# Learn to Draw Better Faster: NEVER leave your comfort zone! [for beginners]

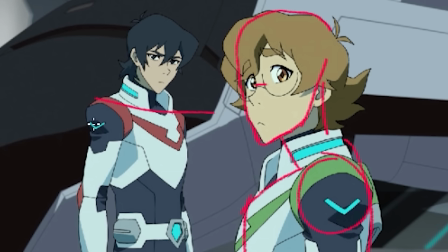Always look at reference. All right, here's a shot from Voltron I really like. This one can show the story moment happening while still showing both of the characters' faces.
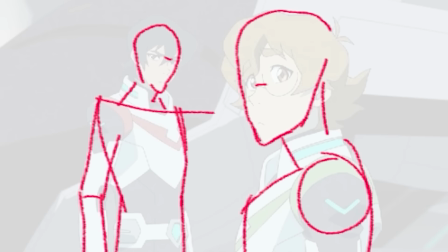That's the problem. All right, what I'm gonna be using is this technique of how they set up the composition from Voltron, is that we can see both of these characters' faces. I want to use that same type of setup right here. This is also another common student mistake, is that a lot of the chins stick out a little bit more than they need to.
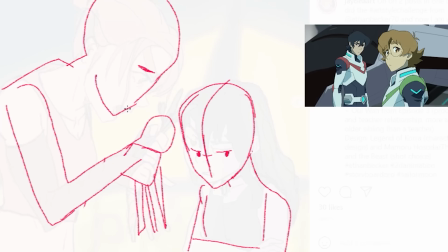And if you notice, when we sit or stand, sometimes we sit with our chins tucked more than we do the chins jutted, so especially when there's shame involved, so keep that in mind.
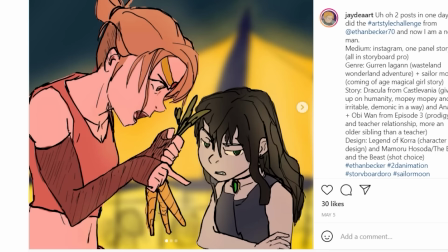Another thing that students tend to do is create tangents and overlap things, like these hands right here.
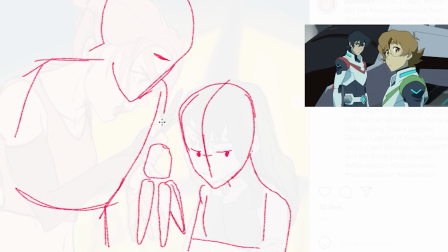They're kind of creating this one shape. We don't want that. We need a separation of shapes. All right, so basically what I'm doing here is just making it a little bit more clear, a little bit more three quarters so we can see all of their faces, and the end result's gonna be looking a little something like this, just a little bit more clear. All right, like your concept, you got some good ideas, just make sure you reference. All right, moving on.
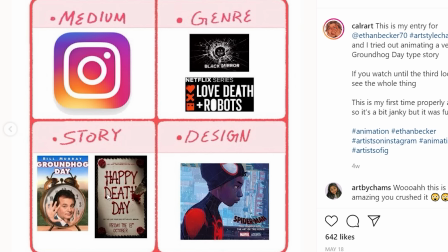Oh, this person chose Groundhog Day. That's a really cool idea for a story, mixing and matching genre, Black Mirror. Let's take a look. Wow, okay, see, now you already have a lot of painting skills. By this point, you can move out of your comfort zone, okay? This always blows my mind whenever, and I'm doing this thing right now where I'm actually kind of hiring some people that are in my community. And it turns out there's a lot of you that are extremely skilled. There's a lot of people in my community that are just crazy good artists, and some of them haven't even had jobs yet. So I'm trying to change that in the future. I'm trying to connect people with jobs here, because this stuff is way too good.
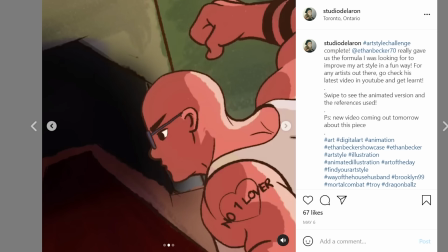Okay, this is from Studio De Laurent.
Stay away from my mommy. But I want to be your stepdad, son. Round one. Fight.
Wow. I was not expecting any of that.
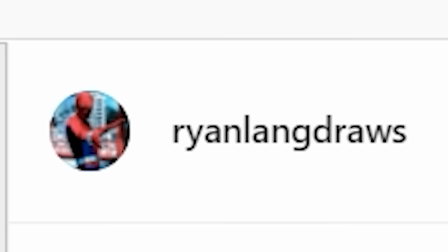At all. First thing you want to do is find your reference, and I'm talking about Ryan Lang. Look at this shot right here. This is an iconic shot from Ryan Lang, and that's what you're going for, is that iconicness. Alright, the first thing you want to notice here is the floor level. The floor level on these shots is very low, so we're going to drop that floor level. Look, I talk about a lot of this stuff in my online class.
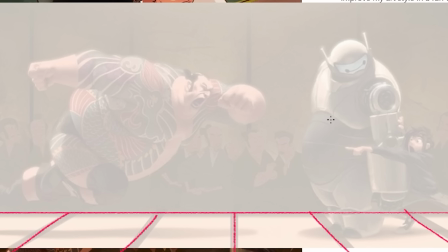You can go check out the class in the description, but I'm going to be leaving a lot of that stuff out right here. I'm just going to be going over the basics. Drop that floor level, and here in the Ryan Lang drawing, other than the floor being low, we can see that the focal points are right here and right here. Alright, and then a little background stuff is you got all these other characters sitting back here. The thing that I want to recognize is that the people in the back are framed by the other focal points.
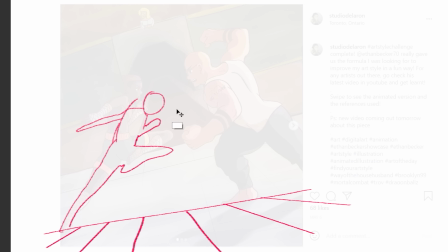So let's try to do that. All right, I'm dropping the floor level, and I'm going to be trying to keep the same poses that your characters are doing, keeping it rough, keeping it loose.
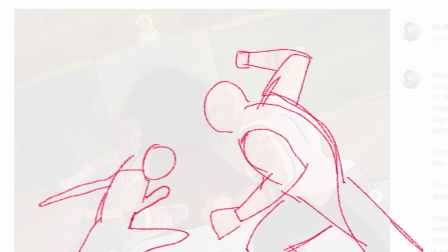I'm just trying to get the major poses down. The next thing I'm going to do is find the other focal point, which is this pretty lady in the background.
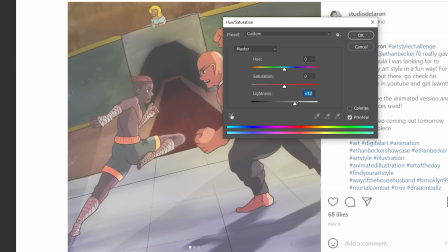But where can I put her exactly that's going to be kind of framed by these people, because they're fighting over her, right?
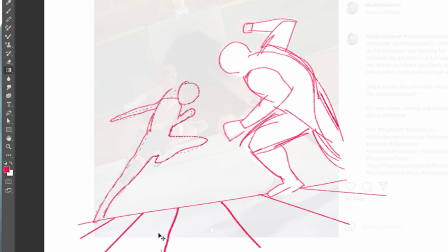One guy versus the other, she's going to be kind of framed by them. So I think she probably fits somewhere right about here.
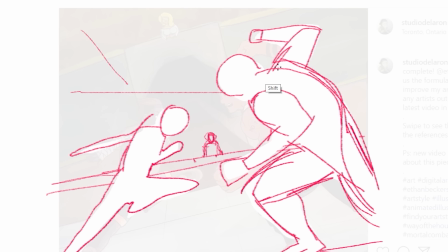All right, and this depends what kind of camera lenses you use. Again, I'm not going over this stuff. I talk about it in my class. I'm not going to talk about it here.
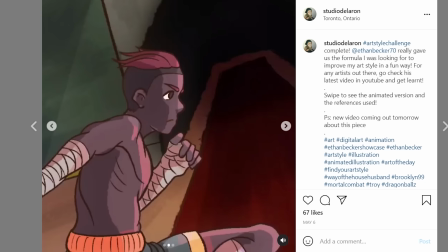Camera lenses. And also, if we want to make it a little bit more dynamic, I'm going to add the ceiling kind of coming in.
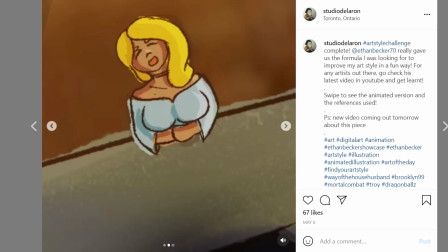Everything's leading towards this. Really cool stuff that you're doing, though, because you're adding like layer movements and audio effects and stuff like that.
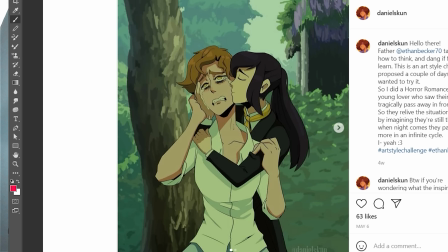So I want to see more of that. That's pretty cool. Daniel Scun. This one's a horror romance about a young lover who saw their partner tragically pass away in front of them. So they relieve the situation every day by imagining they're still there. But when night comes, they pass once more in an infinite cycle.
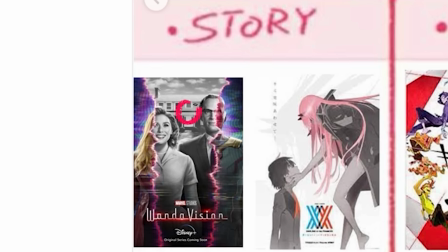That's a pretty cool idea. I like it. Let's see what we can do. Nice. I like it whenever people start mixing anime with live action type of stuff. That's really cool. You always got to pay attention. In story, don't just look within the small little confines of your little world.
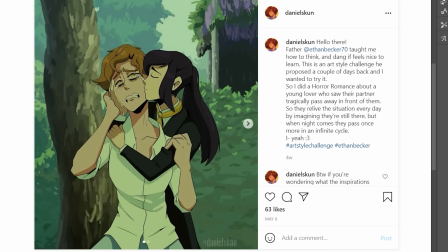Little baby world. Gotta look outside of it and look at all the other possibilities, like in live action. All right, this one's cool. I get the idea, I get the concept, but the thing is that this doesn't look necessarily natural. Like, where is this character? You know, like, what's going on here? Let's try to make this make a little bit more sense.
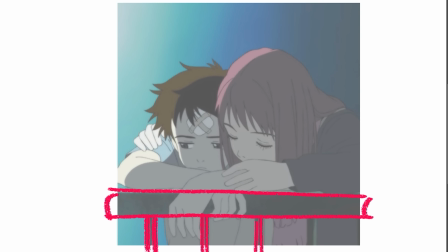Again, looking at reference, Fulikuli is very good at this. I think this is on a bridge or something, but the point is this character is doing something here. It's not like out in the middle of the woods. It's on a bridge, and also there's a prop that this character is leaning on. So whenever you're doing these, try to think about the environment. This person that you're drawing could have been on a bench in the woods or something. It could have been anything. Point is, try to make things look a little bit more natural.